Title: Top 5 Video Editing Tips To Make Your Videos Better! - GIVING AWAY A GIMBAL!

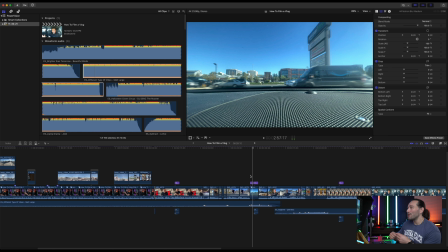(4:08)
Motion blur gives it that more surreal effect, that dreamy look, and especially for time lapses, it just adds that extra cinematic vibe. So again, if you don't want your videos to be too mundane or too long for just simple tasks like driving, use time lapses, use those hard cuts to simulate that time has moved by,
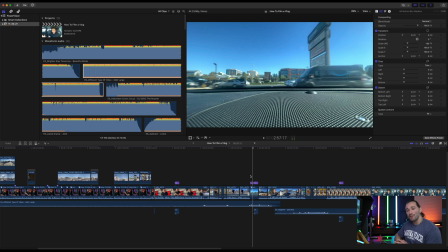(4:28)
because I guarantee you that's gonna make your video that much more fun to watch. All right, next tip is using simple zooms.
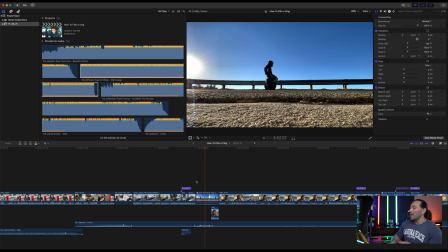(4:35)
So for example, I have this clip rolling up on my unicycle, and if you notice, it's just a static clip. It's not moving. It's just a plain old shot. We want to add more depth to this shot. And what you can do is add a digital zoom by using keyframes. So it's the same thing in Adobe Premiere and Final Cut.
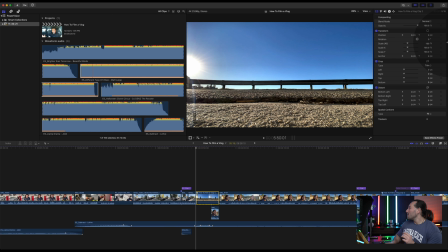(4:54)
All you have to do is start off at your widest shot, then go to your keyframes add a scale keyframe,
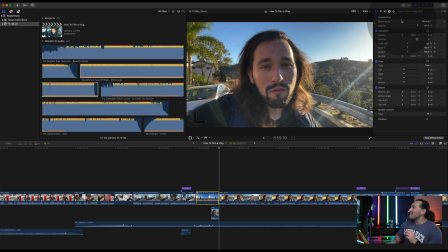(5:01)
and then go to the end of the clip and add in another keyframe with the scale slightly adjusted. So I started at 100%, and now I'm gonna go to 110%.
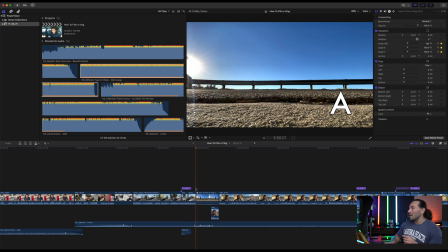(5:13)
And now if we play back the clip, you'll see a subtle zoom. And that subtle zoom makes the clip that much better, more interesting, has more depth, and it keeps your audience more engaged in the shot.
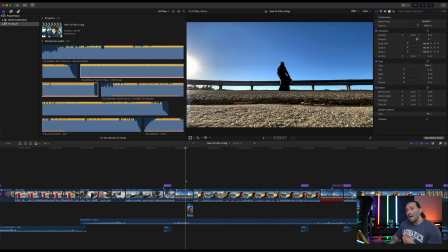(5:25)
And since we're on this clip right now, I wanna talk to you about overlapping audio from future clips into previous clips. So let's watch this and I'll show you exactly what I mean.
Now we stopped at one of my favorite overlooks in my neighborhood.
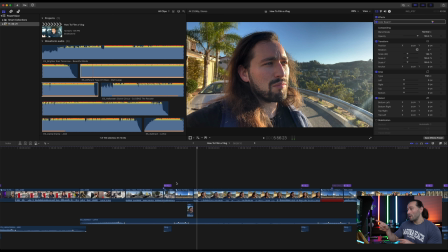(5:43)
So if you notice, I took the audio from this clip that you're looking at right now and basically overlaid it to the previous clip.
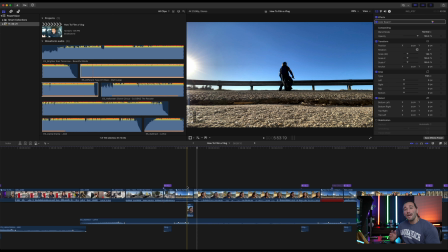(5:51)
Now don't forget, you have a limited amount of time for a viewer's attention, so why not use these audio and video editing tricks to help conserve time while continuing to tell a powerful story in your vlog. So keep these editing tricks in mind, and I guarantee you it's gonna make your videos that much better. All right, now back to PowerVision. Don't forget that if you enter that phrase in the comment section below, that automatically enters you into the giveaway for the S1 from PowerVision. Definitely should be called the Swiss Army knife of gimbals. I think I already proved to you why I think so. But yeah, definitely increase your chances of commenting on this video and on the last video about this gimbal. I'll link that video in the cards somewhere up there. And also let me know what you do to enhance your vlogs as well. So if you also want to learn more about the PowerVision S1 gimbal, check out the links down below. And something I started doing lately with some of my videos was adding some blooper reels. And how can you have a vlog or an instructional video without some bloopers? You can't.
It starts off as a simple power bank, and then it completely just awkward. It starts off as a power bank, and then like a Swiss Army knife, it turns into a gimbal.